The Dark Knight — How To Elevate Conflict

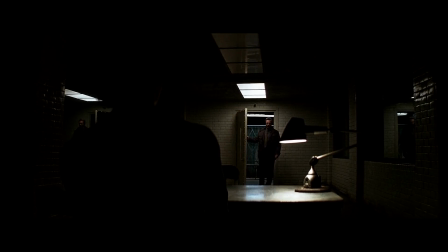No matter how many times I watch The Dark Knight,
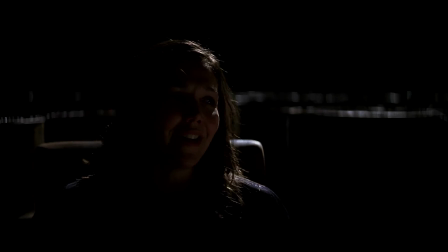the sequence beginning with Joker's interrogation and ending with the death of Rachel fills me with excitement and fear every single time.
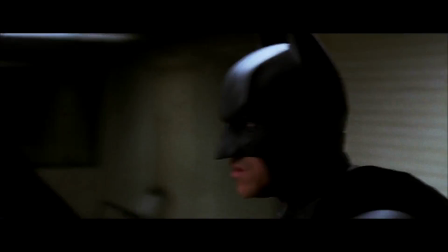These few minutes of film may be the best clash between Batman and the Joker ever put on the silver screen.
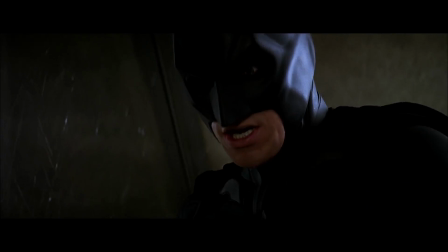So what elements are necessary to build a sequence like this? What makes this one work so well?
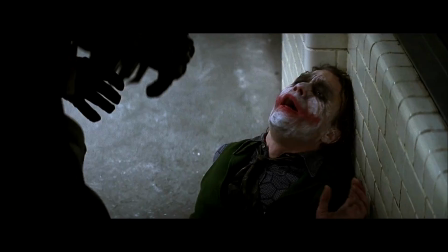Today I want to break down the beats of this sequence and show how the film elevates the conflict and suspense.
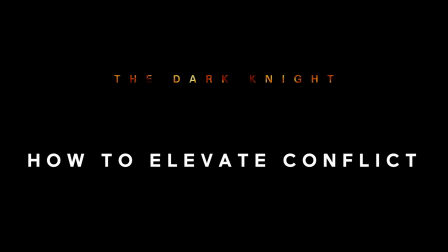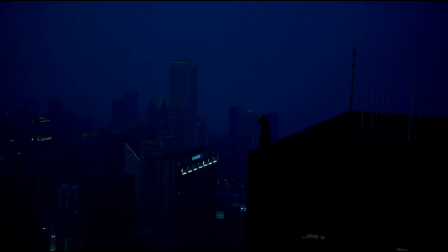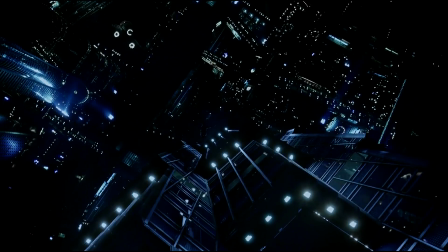Conflict drives story. But we've all heard this before. The real question is how?
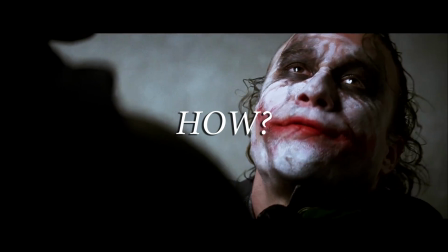How do you add conflict? How do you keep the audience in suspense? And how does the conflict in one scene affect the scene that follows?
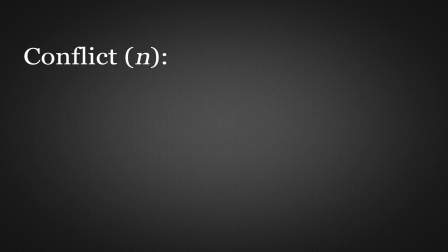No, not me! Why are you coming for me?
Conflict is defined simply as any struggle between opposing forces.
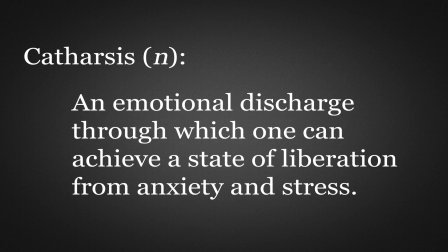Conflict should always move towards a point of catharsis or equilibrium, meaning that at some point the suspense must be released. However, delaying the release by continuing to add stronger suspense creates a better story and greater payoff in the end.
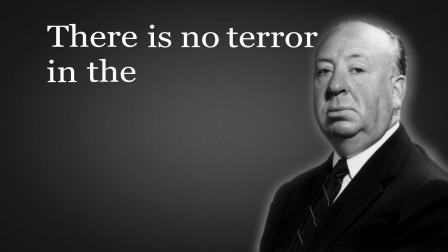Alfred Hitchcock said, "There is no terror in the bang, only in the anticipation of it." What he means is that an audience is truly brought into a story not by the event that creates catharsis,
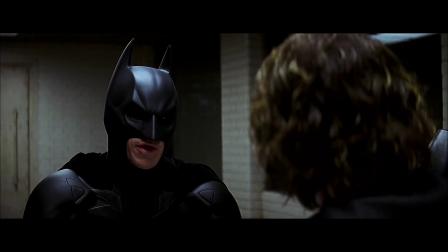but by the growing suspense as characters fight for control. Batman and the Joker hold vastly different ideologies that cannot coexist.
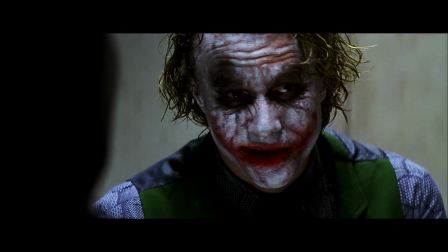But how do you elevate conflict to greater intensity over time? Through character action and new information.
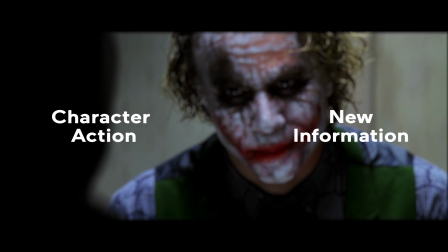These two tools work together to create larger conflict and more intense suspense as the story progresses.
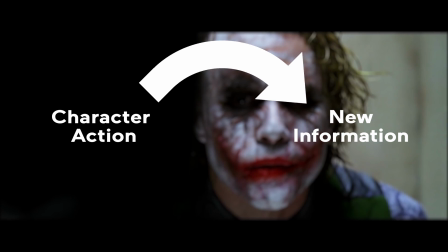The action of a character creates new revelations, and these new revelations force a character to act.
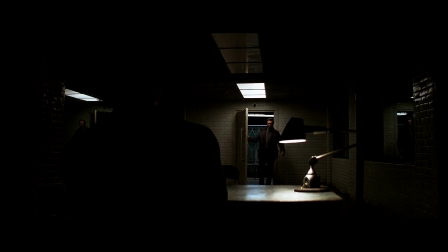With this in mind, we enter the interrogation scene. Immediately, Gordon gives us new information.
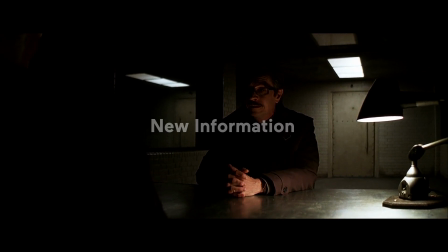Harvey Dent never made it home. Of course not.
Now we have conflict. The Joker is given power in the scene because he has the information Gordon needs.
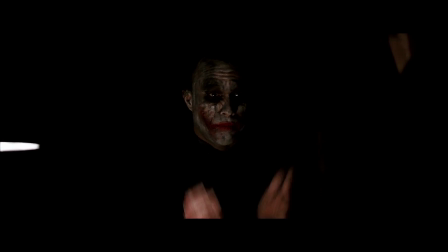The Joker uses this to pressure Gordon.
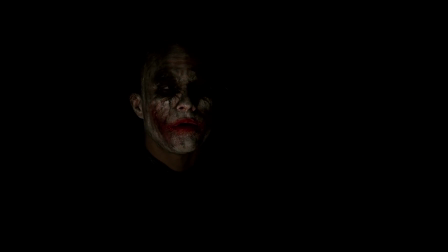Does it depress you, Commissioner, to know just how alone you really are?
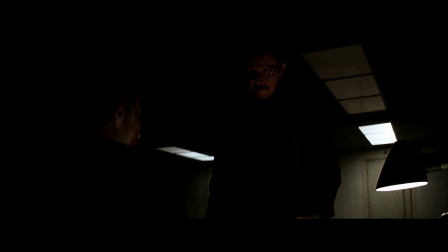When Gordon leaves, this character action doesn't immediately heighten the scene, but
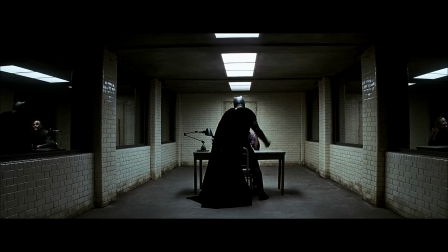Batman is here. His presence heightens suspense. This is the first time Batman and the Joker are face to face.
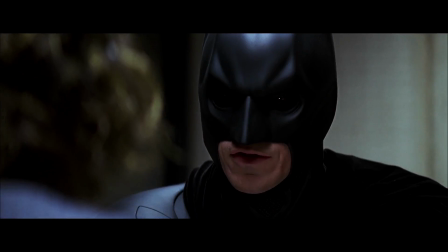Batman's objective remains finding Dent's location.
Where's Dent?
But Joker decides to meander in conversation, so Batman acts.
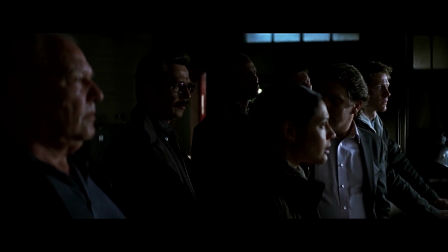This action creates unease with the cops outside.
He's in control.
The Joker then reveals new information to Batman.
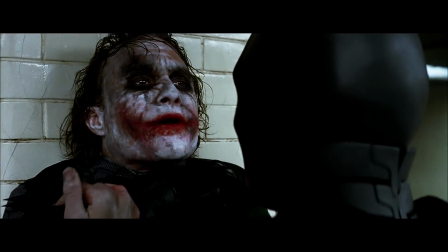He has more than just Harvey.
The way you threw yourself after her.
This heightens the scene to a new level of suspense.
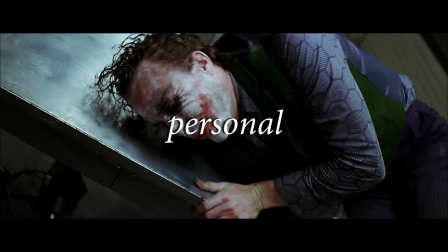Joker raised the stakes. He made it personal. Joker has filled Batman with rage.
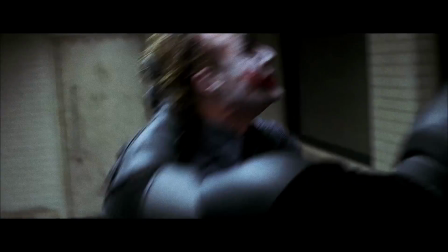Joker is trying to push Batman past his limit.
Where are we?
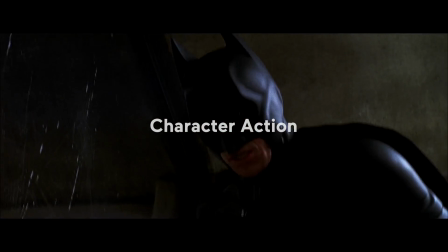He hits Joker over and over, but to no effect. The Joker has disposed of Batman's greatest strength.
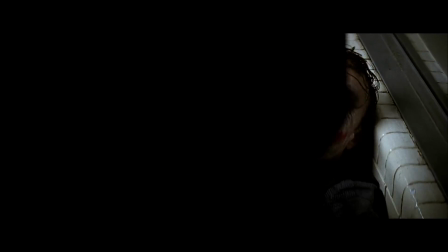We realize that Batman has no control over what is happening.
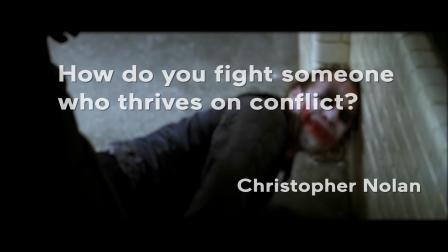As director Christopher Nolan said regarding this scene, how do you fight someone who thrives on conflict?
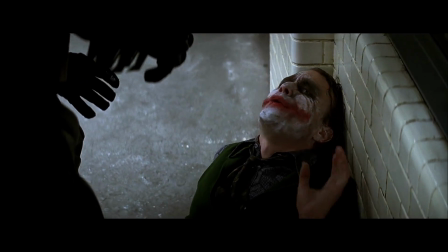Joker has simultaneously found Batman's greatest pressure and destroyed his greatest strength.
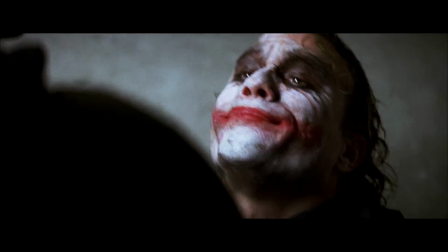The only reason Joker gives out the information is because it's part of his plan.
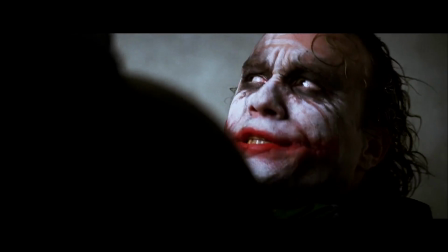He's at 250 52nd Street, and she's on Avenue X. That's just who.
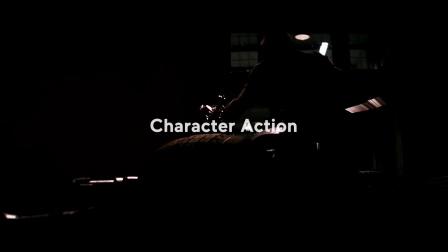The scene ends here, but it's unfinished. No catharsis has been reached.
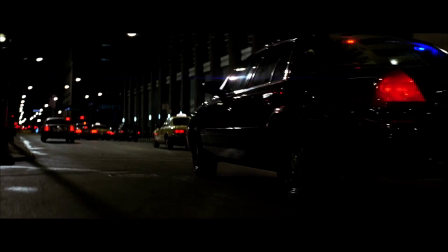This scene serves to elevate conflict as the second half of this sequence begins.
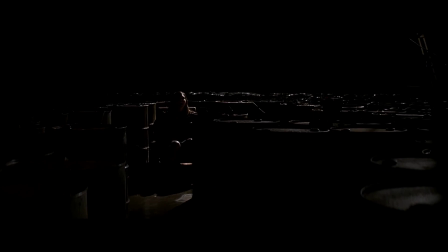Now, a new question is asked. Will Batman be able to save Rachel?
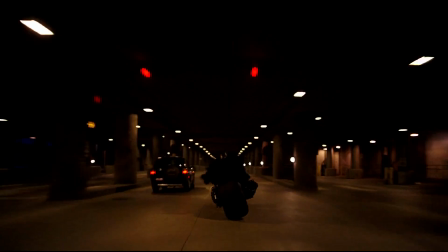In my opinion, this sequence is even more intense than the sequence with the fairies or the ending with Two-Face.
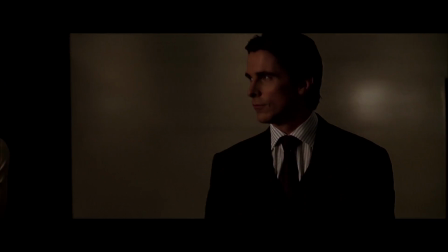Why? Because of Batman's love for Rachel.
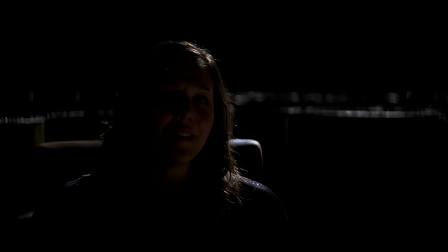She is the most important person in Batman's life, and her life is being threatened at a level that Batman has not encountered before.
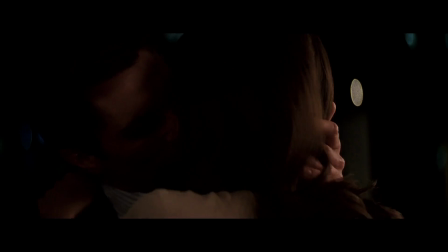Batman's ultimate antagonist is attacking his ultimate weakness. The conflict stretches Batman to his absolute limits.
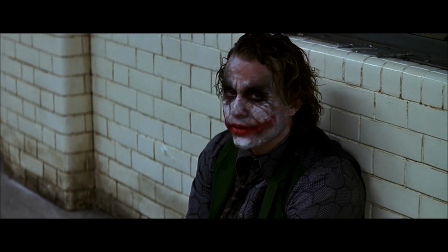When we come back to the Joker, we don't immediately understand the purpose of this scene.
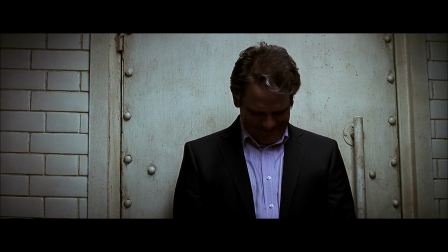The Joker messes with the officer, but nothing really changes. Soon after, we are given a piece of new information.
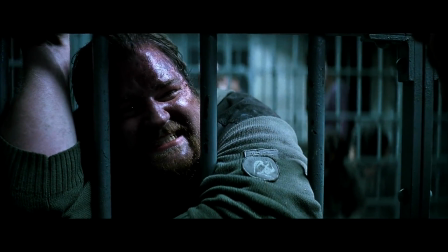One of Joker's henchmen is sick. We know Joker has a plan, we just don't know what it is yet.
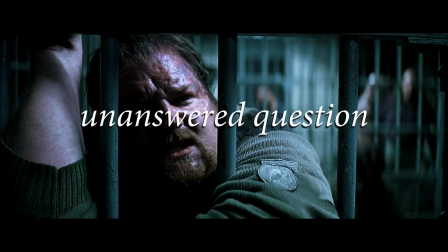Giving us an unanswered question pulls us in and keeps suspense high at the MCU.
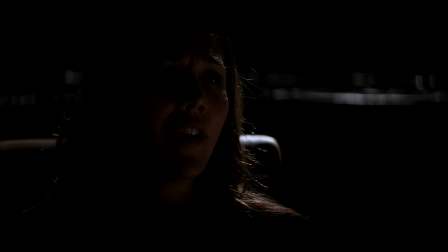As we come back to Rachel and Harvey, Harvey knocks over a gas can. We get a great shot of him on the ground as the oil runs down one side of his face.
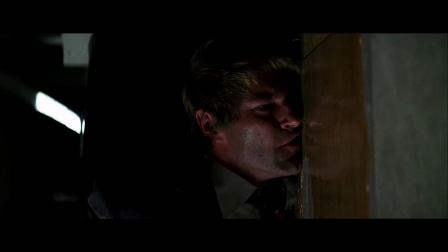Turning the camera 90 degrees helps foreshadow what is about to happen.
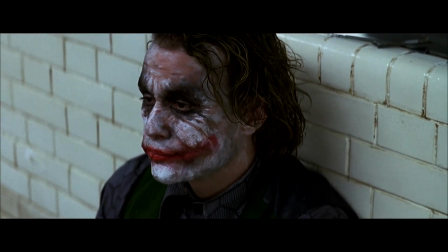Back at the MCU, conflict grows between the Joker and the officer to a point where the officer acts.
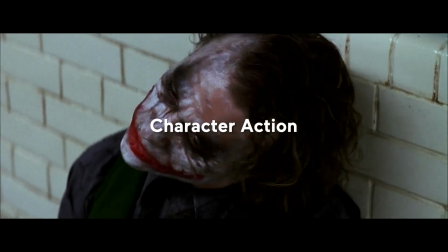I know you're gonna enjoy this. I'm gonna have to try and enjoy it even more.
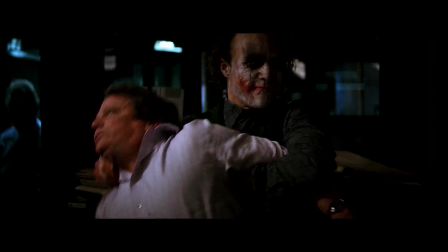We now understand what the Joker was doing. The officer acted and the Joker exploited the officer's mistake.
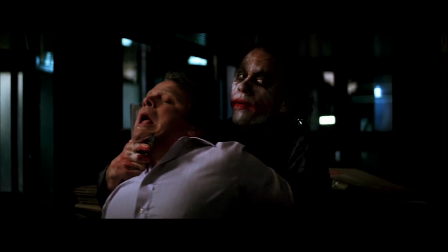What do you want? I just want my phone call.
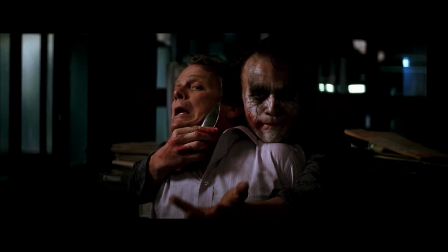The confused cop throws Joker the phone, and we finally understand the purpose of the henchman.
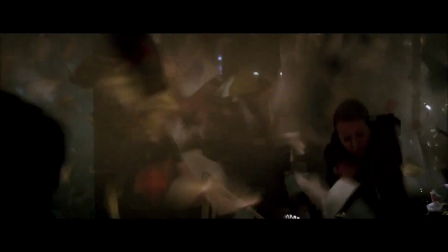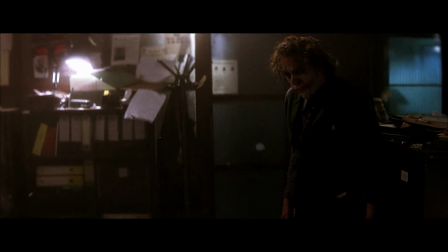This gives us catharsis at the MCU. Usually, catharsis releases tension,
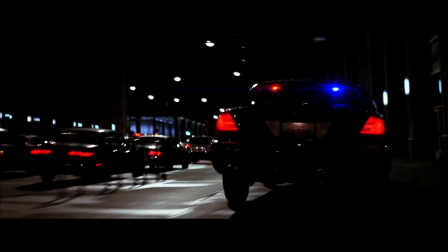but since this moment is encapsulated inside Batman's race for Rachel, it only heightens the suspense.
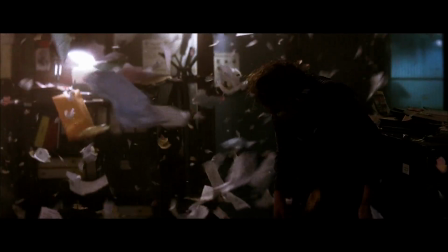It shows us that the Joker's plan is working, and this does nothing to comfort us.
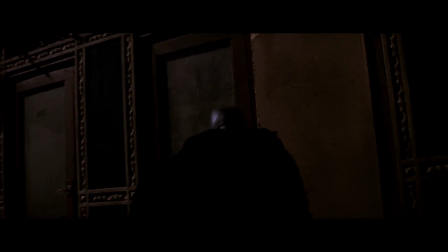When Rachel tells Harvey that she wants to marry him, the purpose is to add sadness to the fear in the scene.
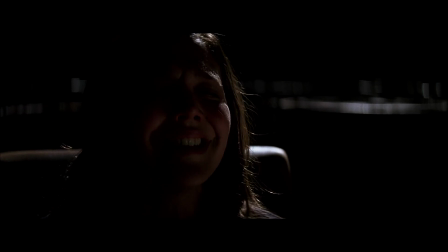Then, the reveal.
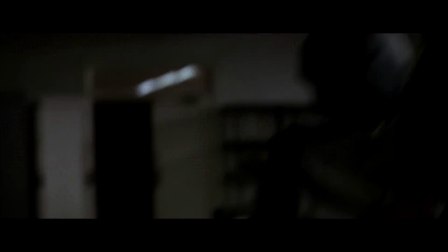Joker flipped the addresses. We know nothing can be done. Rachel is about to die.
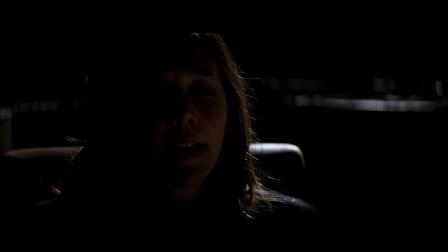Harvey, it's okay. It's all right. Listen. Someone...
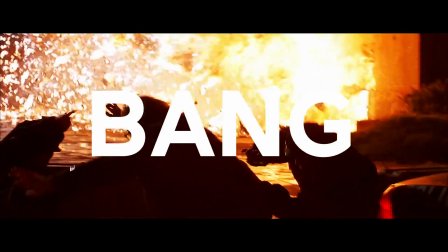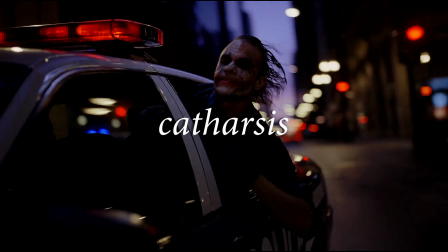The Joker wins. He had a plan from the very beginning of this sequence, and it worked.
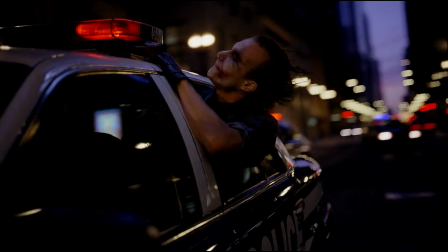He had full control the entire time. Suspense reached a breaking point.
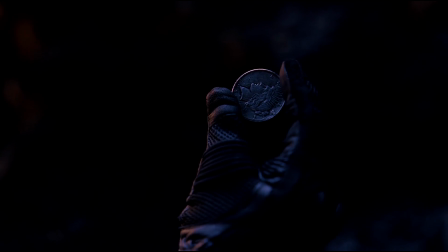Remember, catharsis does not necessarily mean something good happens. A story is about what a character knows and what they do about it.
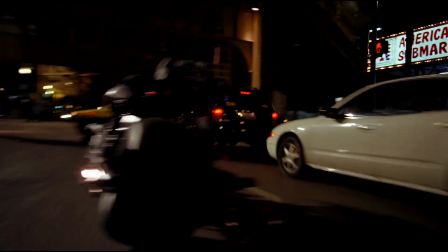Piling these mechanisms onto one another at a growing intensity helps the
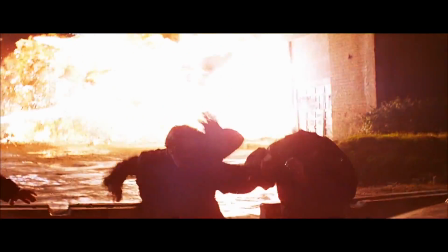story move toward a breaking point that changes the lives of the characters irreversibly. What's going on, everybody? Thank you so much for watching that video. I love The Dark Knight, one of my favorite films of all time, so I loved making this video essay. If you want to check out more of my stuff, there's a video over here that you can watch. If you want to support the channel on Patreon, there's a link below for that. And yeah, that's about it. I'll see you guys in a couple weeks.